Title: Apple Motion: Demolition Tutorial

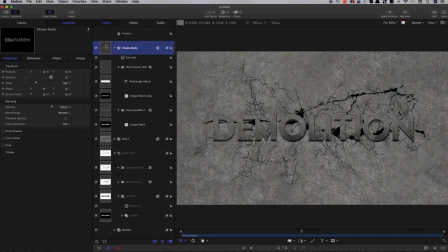[16:25]
What I also want to do is I want to take this shape group and add a drop shadow. So turn on the drop shadow. Let's open up those controls. Let's set the opacity to a hundred.
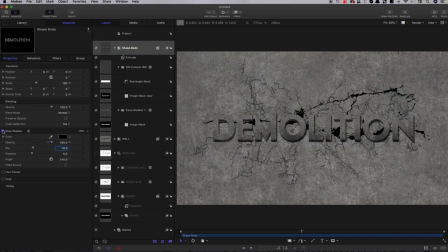[16:38]
The blur let's set to ten and that just gives us this extra kind of contact shadow. We might just adjust that angle, maybe go for that same 284 on that, and that gives us a little bit more feeling that it's actually on the wall.
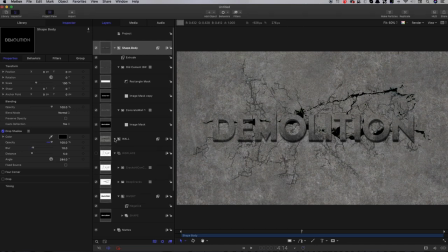[16:59]
I also want to add some staining to the wall where the letters are. So I'm going to come to this group here and let's come to the top of it I think.
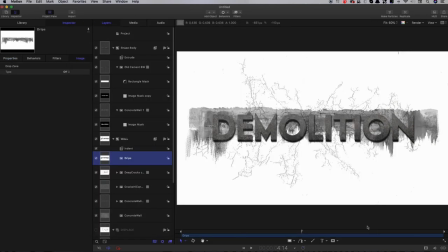[17:09]
So import and I'm going to import this thing called drips. Let's set the blend mode of this to multiply and
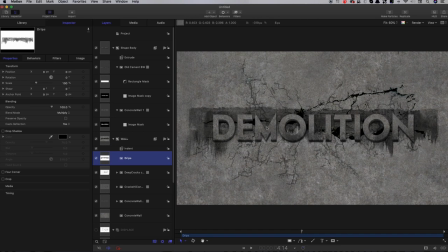[17:17]
then what we want to do is we again we want to mask it using the text mask so So I'm going to add image mask. And let's just come in and again, grab that shape, set the source to luminance.
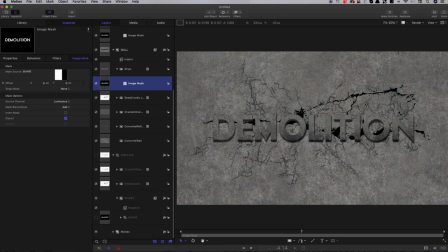[17:37]
And obviously now we can't see it because it's behind everything. Let's remember to turn that shape group back on again. Let's close up displace. So what I'm going to do is I'm going to do a couple of things here. I'm going to add a blur to the image mask. so Gaussian Blur,
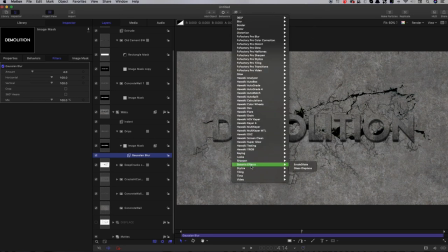[17:56]
and also a Stylize MinMax. Now I've got the order of that wrong, I want the MinMax on the bottom. I want to switch to Maximum on the MinMax filter, set the Radius to 15, and you can see that's increased the area, and this is what we want.
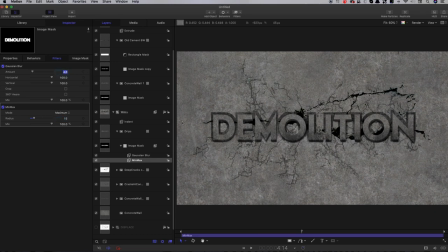[18:17]
And then I'm going to increase that Gaussian blur up to 200. What I'm also going to do is I'm going to come to the image mask offset here and I'm going to set the Y position to negative 100.
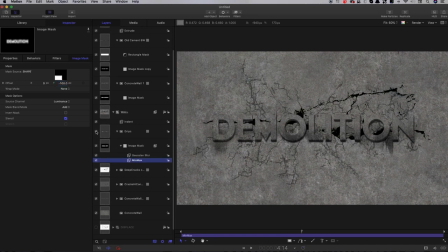[18:32]
And now you can see that that's given us this nice sort of effect of nastiness sort of dripping off where those letters are. And again that just helps a bit with the realism. So obviously we're going to want these letters to disappear as they're being demolished.
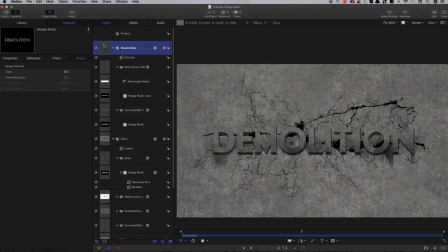[18:50]
So in order to do that we're going to come to the shape body group, we're going to add an image mask, let's shoot on down here to our mats group, drag in our crumble mat into there,
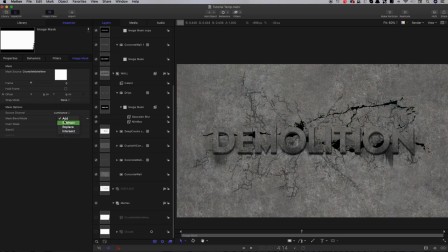[19:05]
let's set the source channel to luminance and the blend mode to subtract in this instance, and then you'll see that the letters get removed as our big crack gets wiped on.
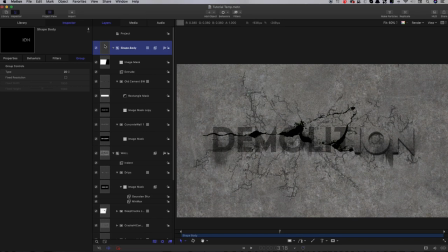[19:20]
So our next step is to create the falling fragments, and to do that I'm going to duplicate this shape body group because obviously we want our fragments to look exactly the same as the text that we're destroying. So I'm going to duplicate that.
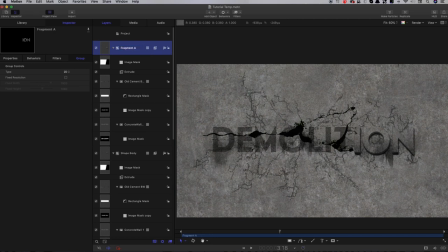[19:37]
I'm going to call this fragment A, because I'm going to have three different fragment elements. Now we actually want to reverse this matte, so let's set that to add,
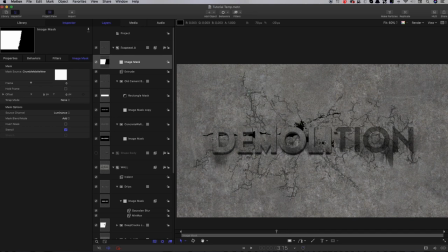[19:53]
because what we want these pieces to appear as the main shape is disappearing. Now to create our fragments, I'm going to need to make a new matte element.
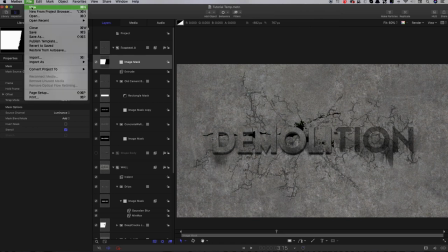[20:05]
So let's make a new project in which to do that, just to keep things a little bit tidier. We could do it in this main project, but it's best to make these sort of subsidiary elements separately to avoid over-complicating.
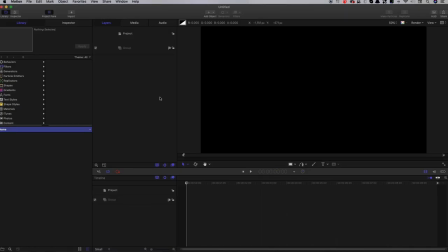[20:19]
So a new project. So it doesn't matter what the length is, we're just creating a still.